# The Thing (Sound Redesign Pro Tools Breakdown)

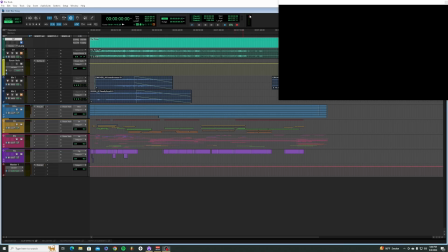0:00 Howdy, my name is Grady, back with my third installment of the Pro Tools Breakdown series, where I'm going over these portfolio pieces and how I made them as quickly as I can.
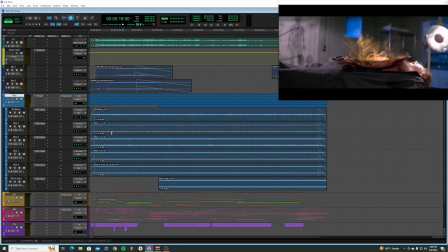0:10 So once again, we're back to BGs BGs BGs.
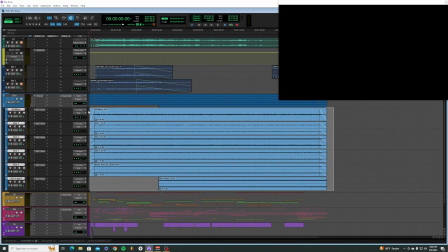0:13 Legend has it that if you say BGs 3 times, you will be haunted by a ambient wind sound 24/7. So basically, the BGs for this, very simple. This is a ambient room.
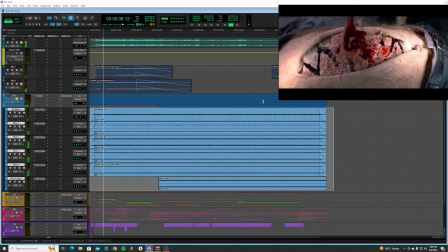0:26 There's a lot of room tone going on in here. The main kind of creative choice I decided to make here was some
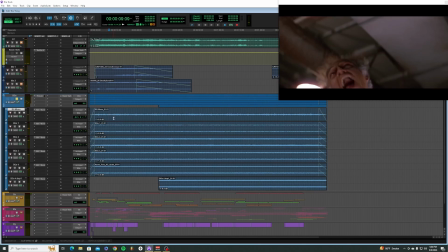0:34 high cutting happening during that scream to kind of give this feeling of like, it's kind of like the feeling of getting flashbanged in a video game,
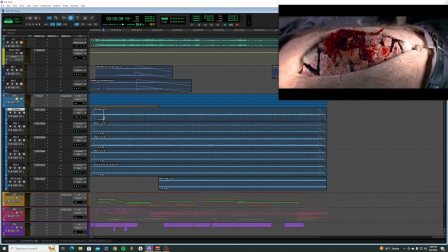0:43 if you know what that's like, where there's this high pitched ringing noise, except it's the opposite of that almost,
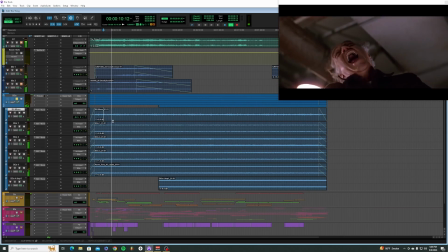0:47 where the sound is coming out here to kind of try to emphasize his pain and maybe the scream of this guy,
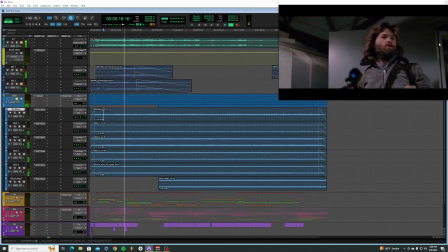0:53 and then it comes back in. And another thing is that part of the BG track is going to be this kind of light ringing.
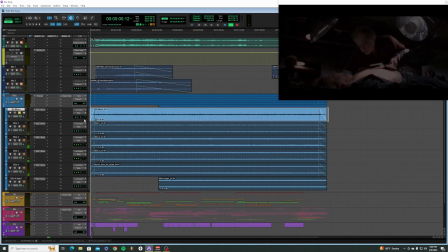0:59 So yeah, this first track here is going to be the one that's more of a creative choice here.
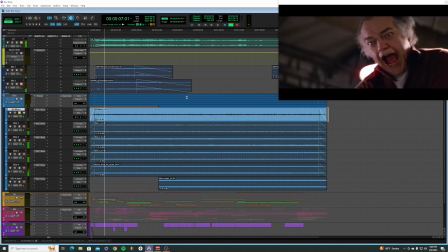1:06 This is a mono track of just a light, the kind of hum from a light,
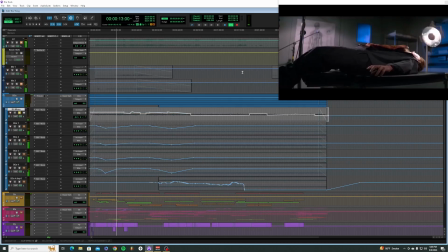1:12 and I'm kind of automating it based on how close the camera is getting to one of these light fixtures here.
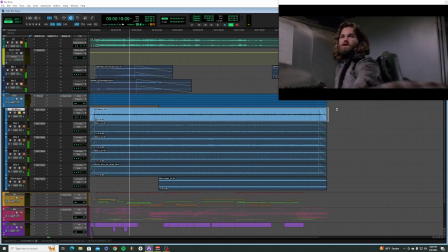1:17 There's a couple of them. So it's going a bit further back now, and then coming back here.
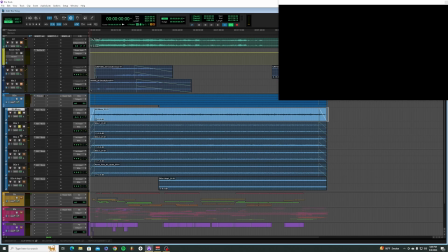1:25 This is once again just one of those moments where I felt that building this ambience was helping me feel like, all right, the scene is already there.
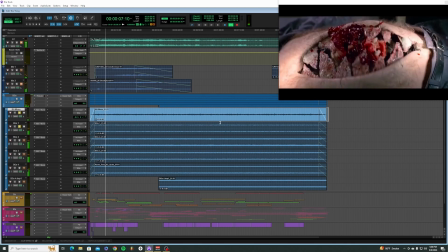1:34 It feels like this has been filmed and the sounds that I'm listening to were captured in this room.
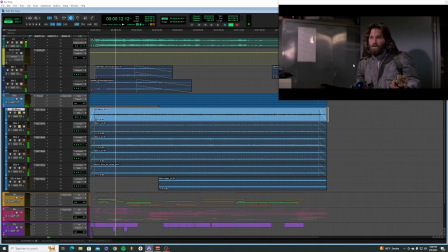1:39 Now going into the details, I'm going to know if it's fitting well in that space or not.
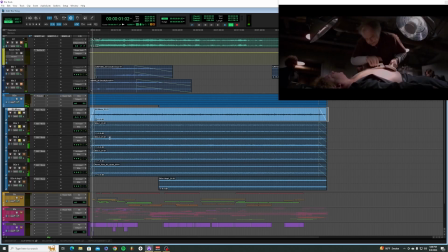1:46 So got some room tone, kind of air conditioning wind coming in there. Another layer of the air conditioning coming in now, a bit wider on the panning.
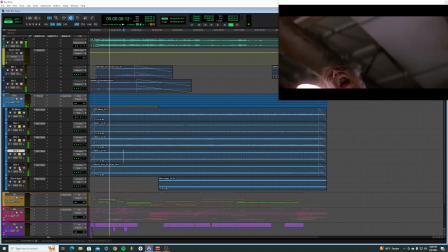1:57 Got some more air conditioning coming in the surrounds now on the third track here. And then on the fourth track down, which is actually the fifth track, I should say.
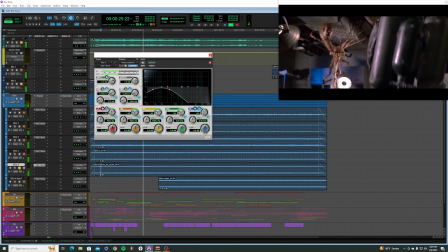2:05 This is a much more heavy-weighted air conditioning quality here.
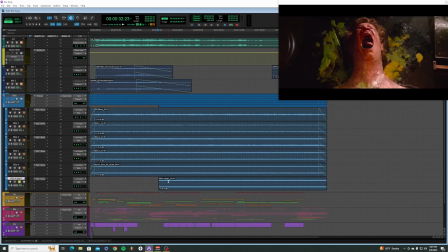2:13 And then at a certain point, I wasn't sure if I was going to keep this, but I ended up liking it once everything was put together.
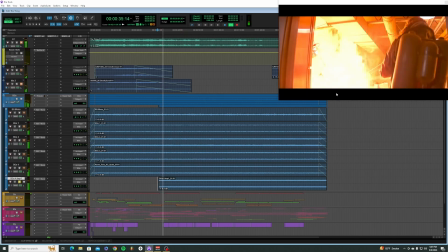2:18 But there's a fire alarm that comes in as soon as this fire bursts up and hits the ceiling.
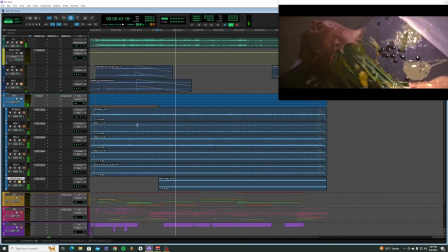2:24 And I kind of do the same thing that I did with the BGs that were getting a high cut pass on them.
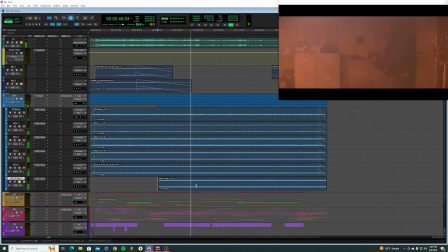2:32 During the pain, I'm just pulling out the high cuts when the camera is getting a little bit further away. So as his head slides down here, kind of gets a bit quieter. Then it comes back in when you're on the shot of Kurt Russell here.
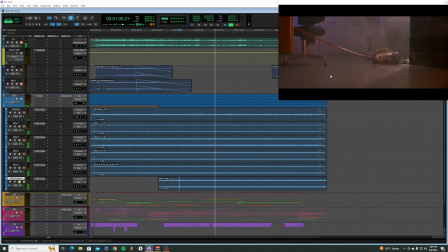2:51 A little bit quieter back down on the ground. A little bit louder on the wide shot, a little bit quieter on the focus shot. Just kind of playing around with how I think the space would sound, you know, much louder here now,
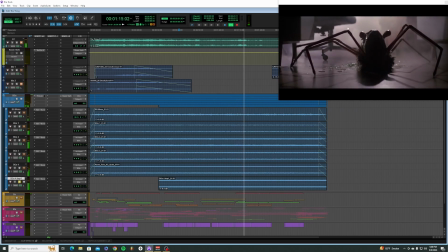3:06 and then it's going to kind of fade out as they are extinguishing the flames, and then it just cuts out because it stopped,
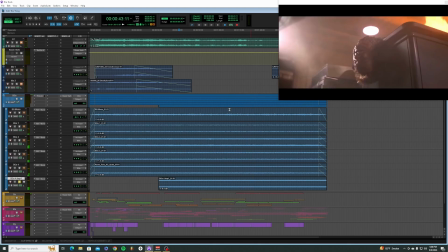3:13 or we're assuming the character stopped the alarm somehow, right?
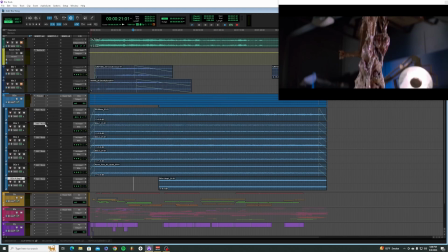3:16 All of these EQs, what I did is I basically just created the panning that I wanted for this main effect of the cutting happening,
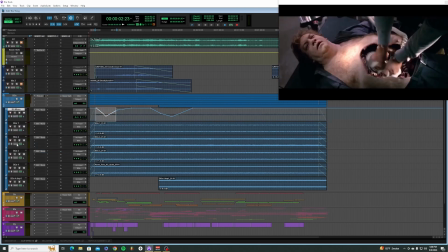3:25 and then I believe that I just shared the same EQ with every track. So they should have relatively similar automations going on here, but it's not exactly the same.
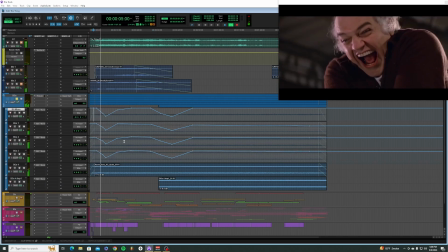3:36 So as you can see, it's just cutting here. This is connected to the high pass filter, sweeping down a little bit, and same thing here.
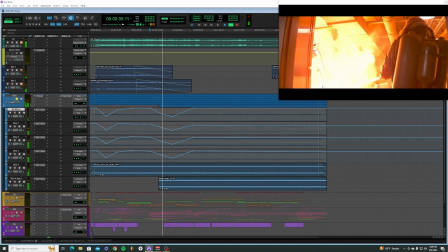3:48 Now emphasizing this chaos of his scream pretty much, and the fire alarm coming in.
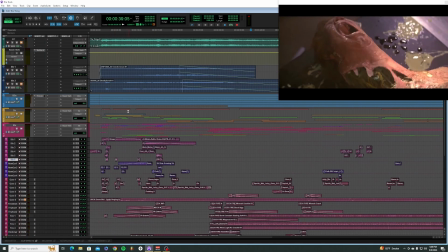3:54 Alright, so onto the SFX now. There's kind of a lot to cover here and I don't have too much time.
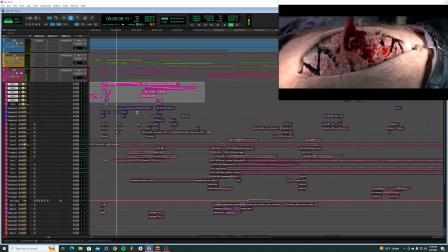4:01 So we got a lot of funny sounds in here.
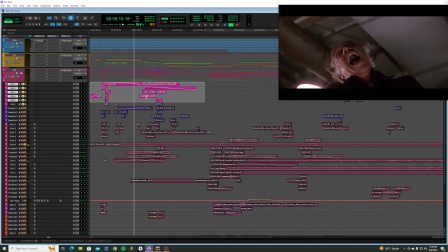4:04 I was kind of getting a little goofy with the cartoony sounds, but I liked how
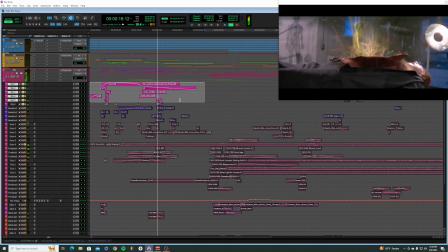4:10 continuing to add layers to them, they kind of disappeared and they started working pretty well.
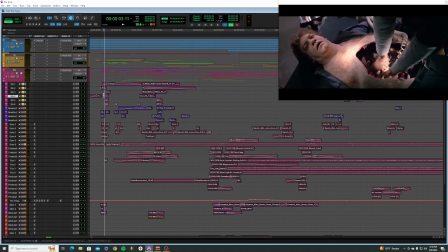4:16 That crunch noise is what I was talking about specifically here. Sounds like somebody biting into an apple.
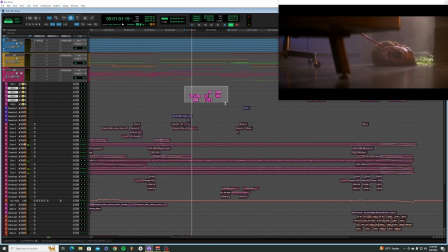4:25 It works well when it's put together. A bit of a sliding on the floor here of this guy.
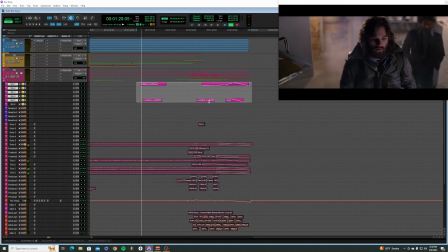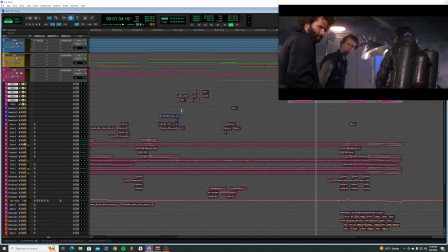4:37 This guy, his little legs while he's running away. Alright.
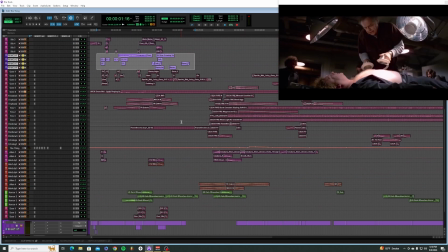4:42 I had a lot of gore tracks that I was working on.
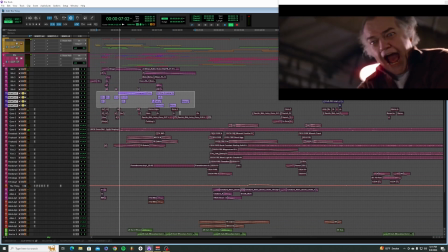4:47 This is bone breaking, cracking, adding those crunchy, nasty textures in.
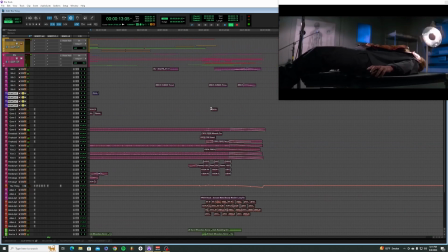4:54 Man, I had to watch this video so many times, and I think I'm scarred for life at this point, honestly.
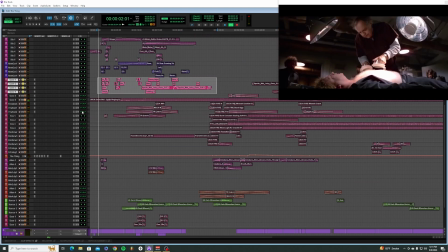4:59 Alright, into these next section, more gore, I believe. This is all kind of sloshy, goopy stuff.
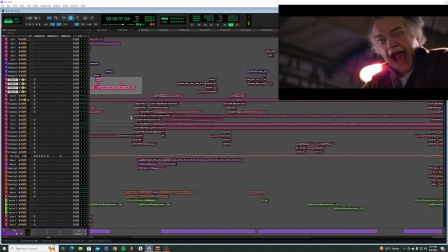5:06 Sloshy goopy, those are some great words.
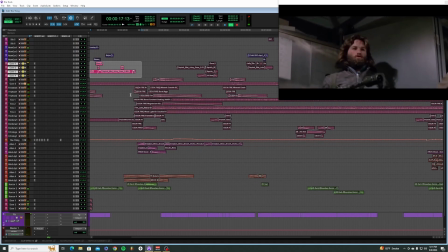5:13 Ooh. And let's see what's going on over here.
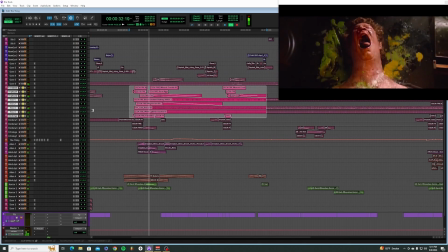5:18 Oh, here's the fire. So the flamethrower here was made up of a few different layers of sounds.
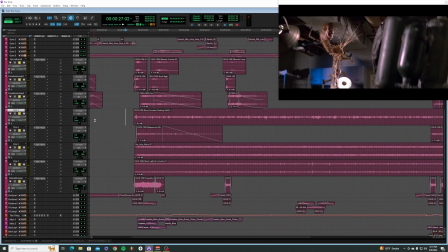5:26 There's quite a bit going on, actually.
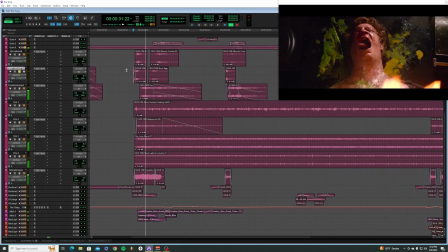5:28 And some of these big whooshes of fire, heavy whooshes, for the flamethrower itself. That's a fun one.
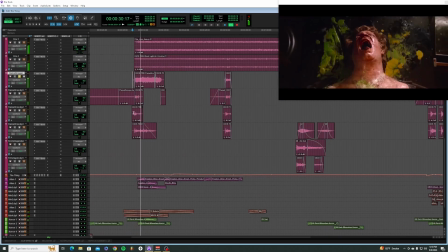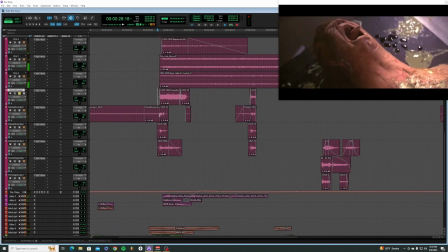5:48 It's a nice sound, but it's kind of doesn't have too much texture to it, so I made sure to add a few more layers.
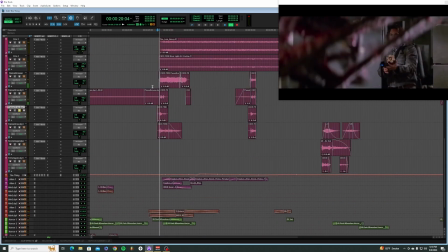5:57 A lot of the fire itself up here was helping kind of create some more layers, and I found that, you know, the main thing with the flamethrower was the initial impact of it, so just having some layers there helped.
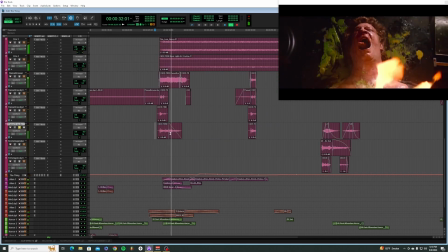6:10 And then this fun little distortion layer was pretty good to help add that crackly texture.
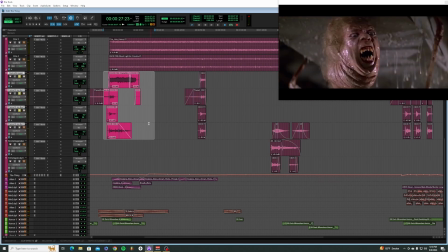6:18 So these guys all together now sounds like.
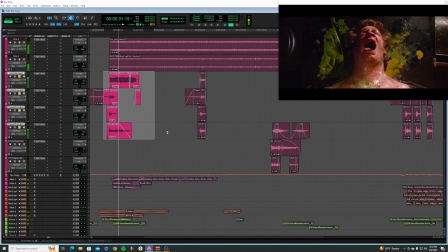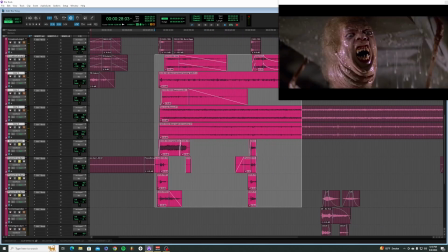6:25 And with all of the fire on top of that, sounds like this.
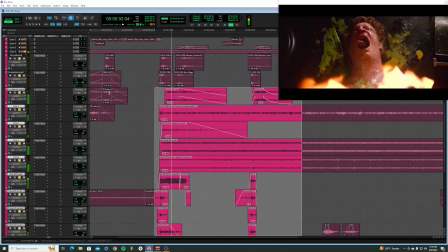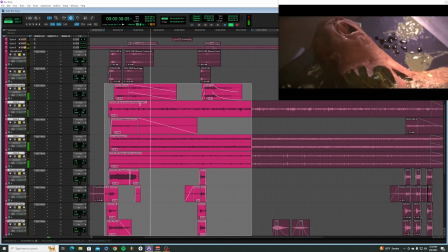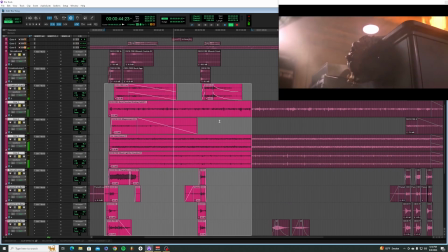6:44 Now we let them burn for a little bit, and then we come back in with the flamethrower.
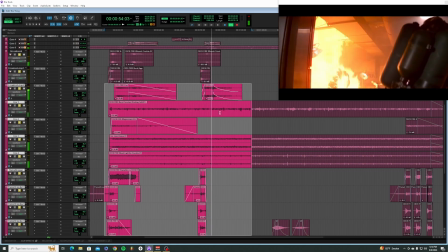6:54 Just for a little bit though.
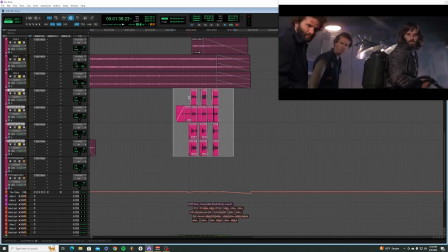6:58 And then yeah, towards the end of the video here, he kind of does a short little fire burst of the flamethrower over and over.
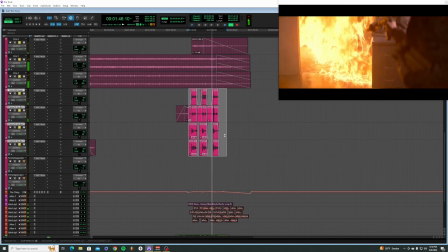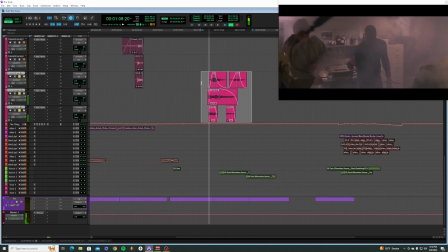7:13 Nice. Please burn that thing. I do not want to see that ever again. And here we got the fire extinguishers going off. Making sure to pan these guys all over the place too. I was trying to go crazy with the panning while he's waving his arm around here.
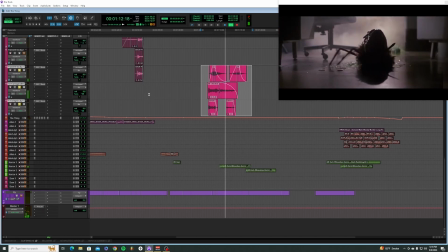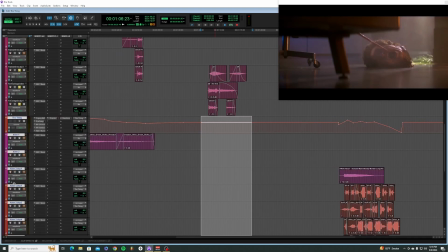7:36 Alright, now we get into some fun stuff here. The alien itself, the thing itself, I should say.
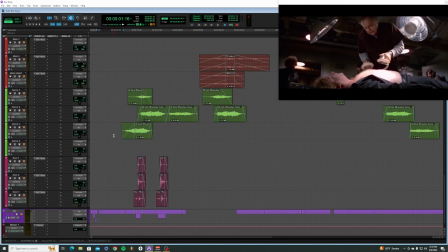7:44 So we got a huge kind of inhale here. I mixed alien noises that I was finding in the library and some sound effect, like animal noises, doing a lot of different distortion,
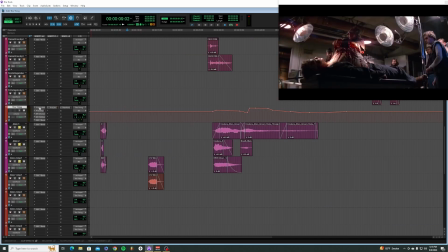7:54 and using this main aux here with a lot of plugins on it here to create some processing to kind of try to create a new type of alien sound. And that was being mixed with my dialogue.